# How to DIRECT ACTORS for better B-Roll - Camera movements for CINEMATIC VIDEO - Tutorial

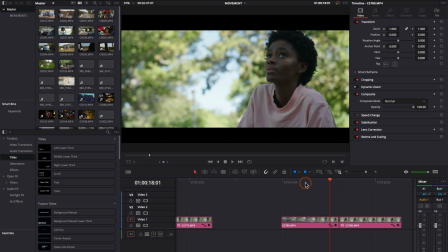(3:27)
We can take the second example over here. let's have a look in
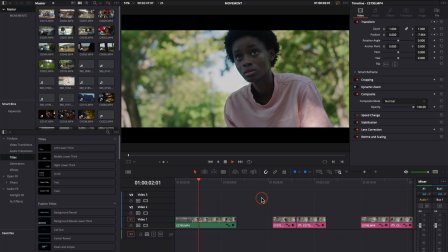(3:33)
this case she looked up too early or i just moved too slow so it's really important to get the timing
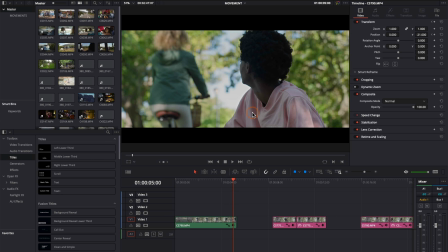(3:38)
right the only challenge with this shot was we had the cyclist coming past so we had to make sure that as she looks up as the camera moves the cyclists are coming past so it was just a matter of calling action at the right time and
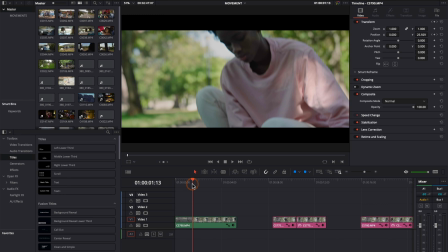(3:50)
again at the second time when she was supposed to look up so in this case the director called action for the cyclist but because I'm doing the
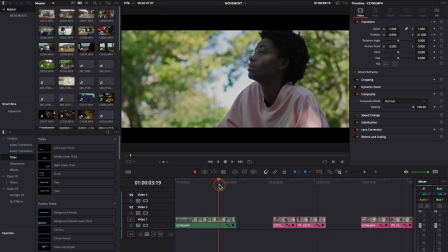(3:57)
movement I have to call action for Cecebo to look up because that's the only way for me to get this perfect timing because I know when I start
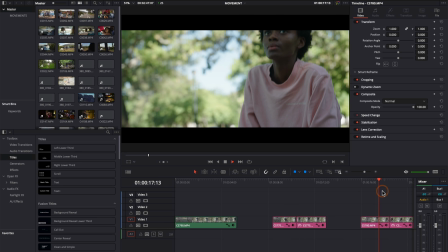(4:05)
moving around about here I say action she listens to my instruction and she looks up and there we go we've got a perfect movement but
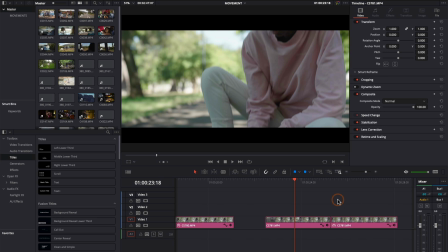(4:13)
in the other examples we didn't get the timing right so over here I moved up the camera too quickly and over here she looked up too quickly and then just one more example
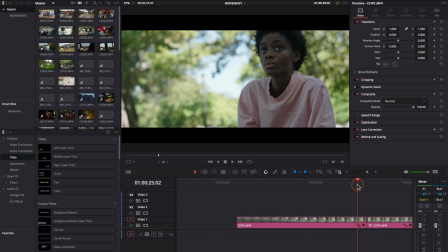(4:24)
so this is better but it's not there yet and i'll tell you what's bothering me with this shot as you can see the movement is good the camera movement is perfect now compared to the first the right example this camera movement is perfect but the way she looks up it's almost too quick
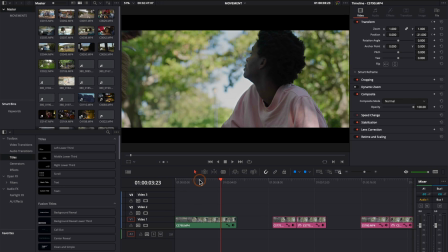(4:40)
and i'll just play it back in all speed so you can see it's too sudden so let's compare it with the first example there we go you can see how there's this easing in as the camera comes up she's slowly looking up and tracking with her head.
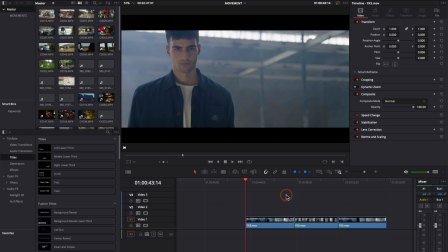(4:57)
And that's why it's essential to understand the relationship between the camera moving up and her looking up.
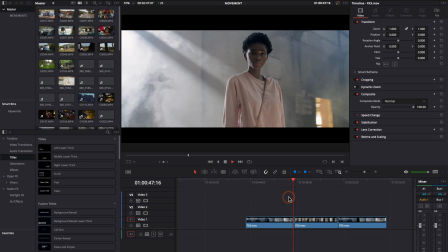(5:02)
If you can get that balance right, your shots are bound to look more cinematic. And then just another example to explain how the double action works.
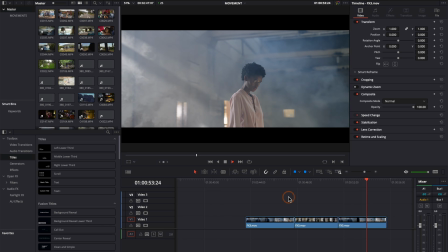(5:10)
Here we've got another scene, let's just quickly look at it. We've got Oliver and then a reveal shot on Cecipo.
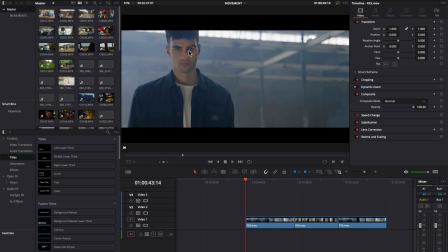(5:15)
And you can look at the behind the scenes over there. It's me with the gimbal. And then just look at the shot again.
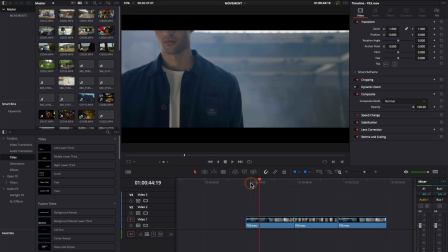(5:21)
So what's happening here is we've got two actions. okay so the first action is over here on oliver so oliver is
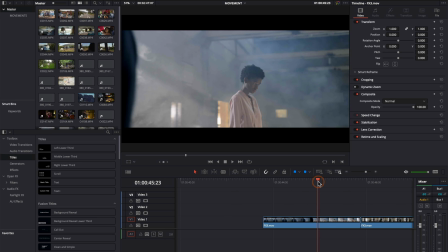(5:26)
actually looking at the camera and then there's this moment where he closes his eyes and he looks away let's look at that that so that action is called by willem the director okay then we have the second action over here where sasipo at the right time starts
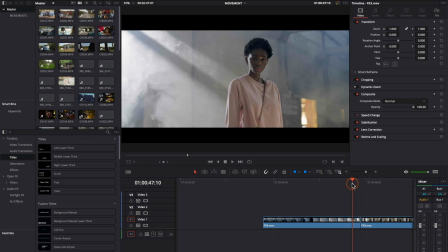(5:40)
looking into my camera and as i move the camera she slowly looks up into the lens and that is what makes this move so cinematic as the moment
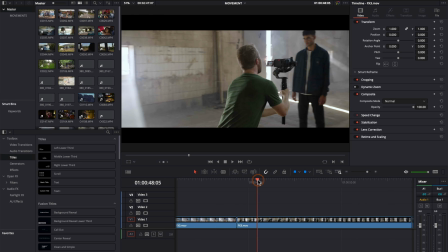(5:48)
she comes into focus she starts looking into the camera and almost tracks the camera as i come closer so this is another example of
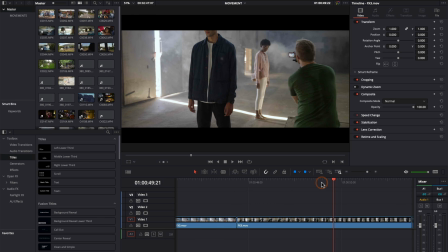(5:55)
where i had to call the second action so if you look take a look at over here so vellum calls action here oliver does his action and then as
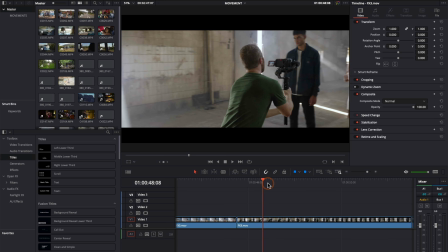(6:03)
the camera comes around at the right moment when i know the timing is right i call the second action on sasipo and i would say sasipo
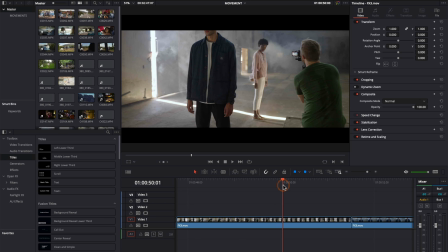(6:10)
look up and she starts looking up and i know exactly that i'm getting the shot because i'm in charge of the movement and that's why it's essential
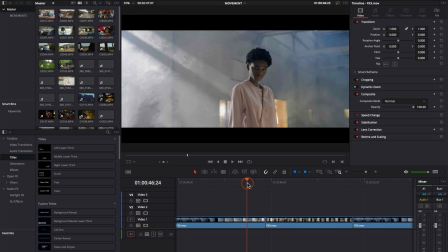(6:17)
to understand that relationship that even though there is a director that when you're in charge of a movement like this you need to know when the action needs to
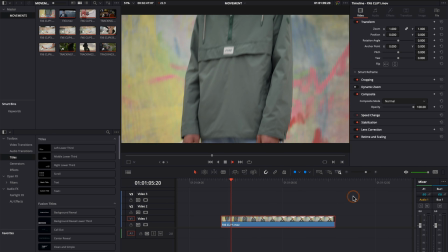(6:25)
go and how the model should react and in this case again the way sasipo is tracking the camera the movement with her her face
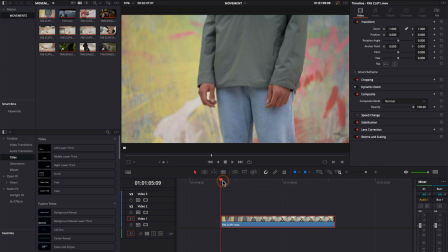(6:32)
is almost moving against my movement and it just creates this really beautiful cinematic movement then we have this example where I actually did
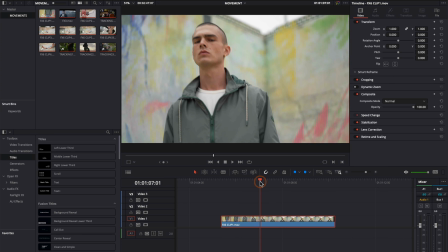(6:40)
the directing so this was a solo shoot I did the shooting and directing solo and I'm just going to show you what I did here so at first as the camera moves up I'm calling action right about here so Nico starts looking into the camera and his face is moving but right about
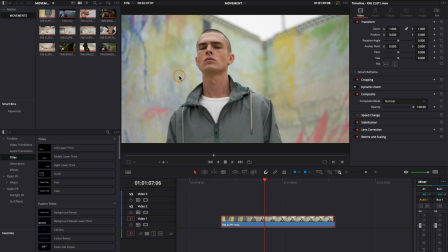(6:55)
here the frame is already where I want it but he's not going to stop the movement so if I were to stop the camera now it would be off so instead of stopping the camera I'm actually carrying on with the movement but i can't move up because i'm gonna have too much headspace over here so
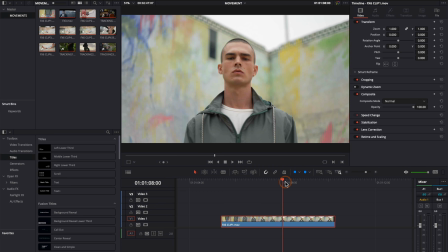(7:09)
i move to the left and that's because he's moving from left to right so he's already moving in that direction and the camera is now going to move in that direction and that is what makes this shot work so you can see over there camera's going left his body's going right
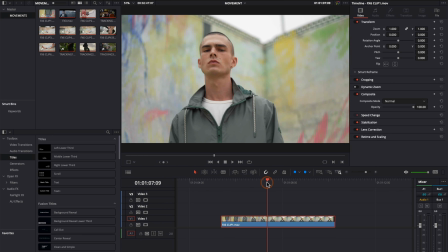(7:22)
and that's a really beautiful movement so let's just look at it in normal speed there
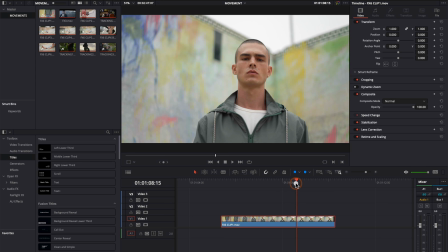(7:29)
we go so just to explain again the camera's going up calling action and as i get into the right frame i realize that i can't pan up anymore so i'm panning
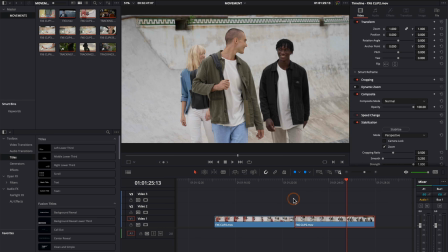(7:38)
left immediately and because he's moving in the opposite direction it's just a nice
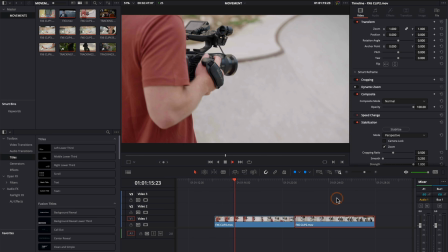(7:42)
movement next example same shoot different setup we're doing
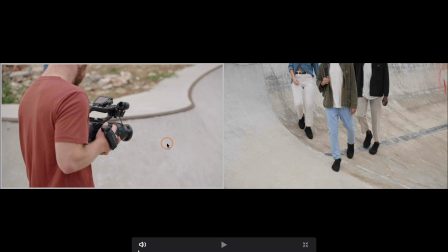(7:47)
the three models over here and again i'm still directing this myself and the best way to explain what's happening is to take you behind the scenes so i'm going to do a side-by-side comparison and that's the best way to make sense of what's happening over here so as you can see
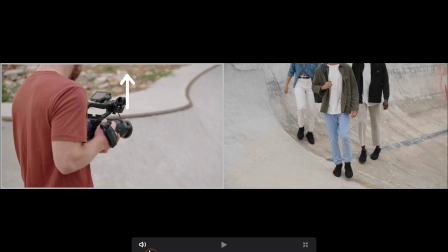(8:01)
i shot this on the fx6 handout basically just pressing it against my body but um we're going to focus on the movement and the way the
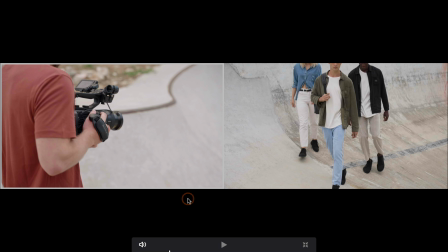(8:08)
model interacts with other models so we'll start over here you'll see on the left i'm actually starting with the movement so the camera is slowly panning up
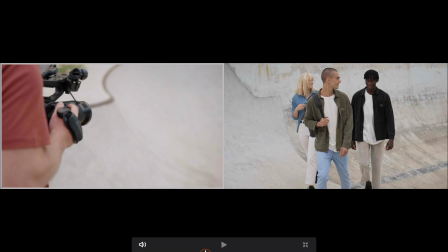(8:15)
and as i'm panning up i need to know when to call action so i'm going to call action before i actually see his eyes so you'll see the moment the eyes come in frame he starts turning around and action he looks around interacts and it's important to note that I'm carrying on with
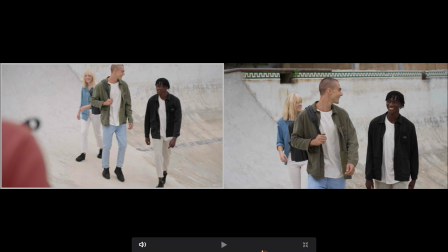(8:31)
the movement I'm not stopping because they are actually moving towards me at an upward slope which means I want to maintain this headspace
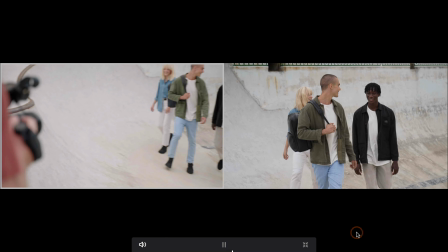(8:38)
more or less and if I carry on you can see how the camera is still slowly moving up and that's why there's that nice rhythm to it so let's just
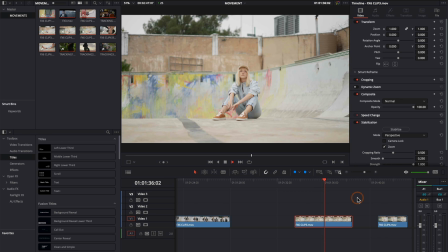(8:46)
look at it in normal speed and there we go that works really well and then moving on same shoot different setup different model and
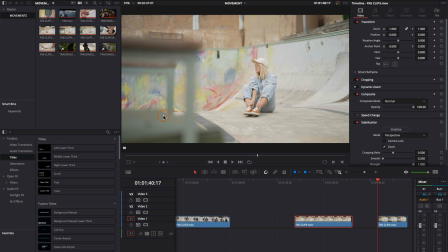(8:57)
there's something wrong with this shot it's really boring she's not really doing much it's actually looks unnatural the way she moves over there so i did two things over here i gave her some movement and i also created a foreground so i literally put a chair in here just to make it more interesting and then i
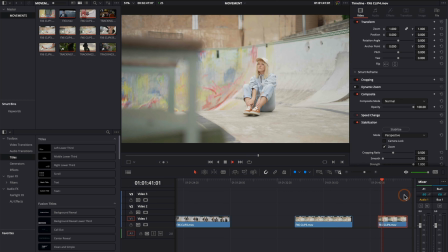(9:12)
made her look away and called action looking into the camera so let's take a look at that and that alone that's a shot by itself
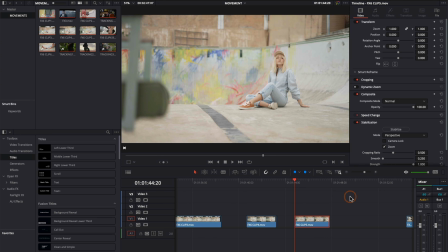(9:19)
so but just making a look away and having this nice foreground this boring shot from here now becomes a lot more interesting and then the same in this example over here i just had a sit back and kind of look up by calling action and i did a slight movement and action there
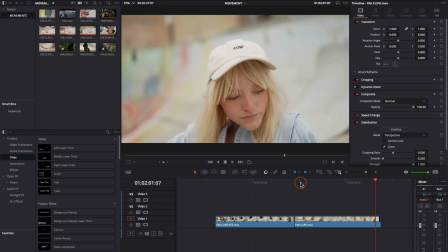(9:36)
we go you can see as she moves back she looks up the camera is moving that just makes it a lot more interesting than this first shot
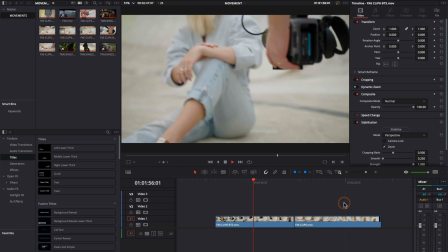(9:42)
where she doesn't really it looks like she doesn't know what to do and then one more example from the shoot we have this beautiful shot over
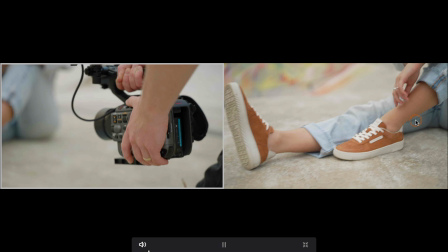(9:49)
here there's just a lot happening it's this nice movement with the arms and her head coming around and again show you the behind the scenes so let's go side by side on that
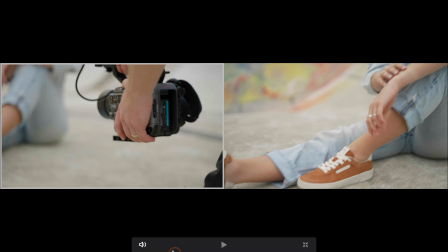(9:58)
so take a look at the camera movement and the two actions there's two actions happening over here the one is
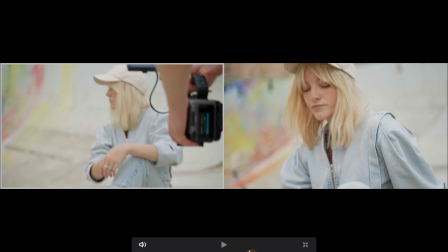(10:03)
her hand and the second is her face so it's really important that you see that as i move the camera up from here i call
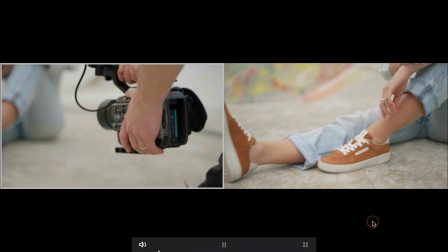(10:10)
action on the hands and when i see the cameras coming into the right place for her face i call action for the second time and and as she
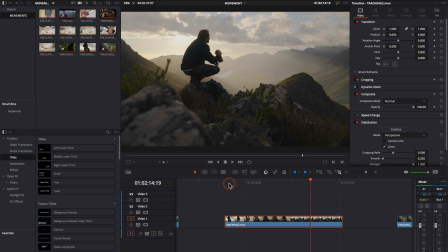(10:18)
comes into frame that's just a really beautiful movement getting over there so let's just look at it normal speed again you can see and action and
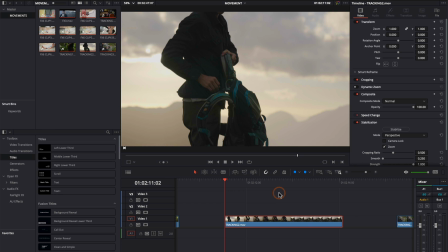(10:25)
action moving on to this next scene we've got a tracking shot with a focus on the backpack and there's two things to note over here the backpack
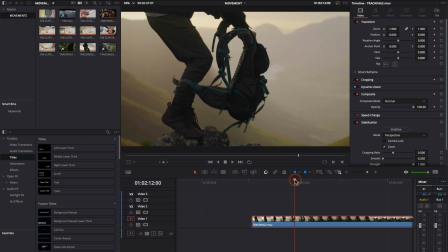(10:33)
is actually a prop so it helps our actor to do something. And then the second part is the tracking shot.
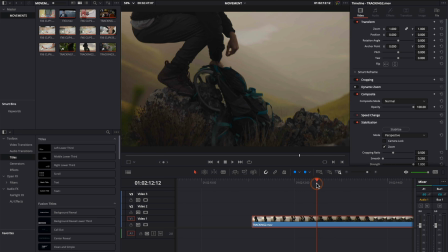(10:38)
So let's look at that again. As the camera goes down, there's something happening. The camera starts to move up when it touches the ground. So let's just look at it. From here to there, I'm perfectly tracking the backpack. As it hits the ground, instead of stopping, I go down a little bit more as his hand comes closer.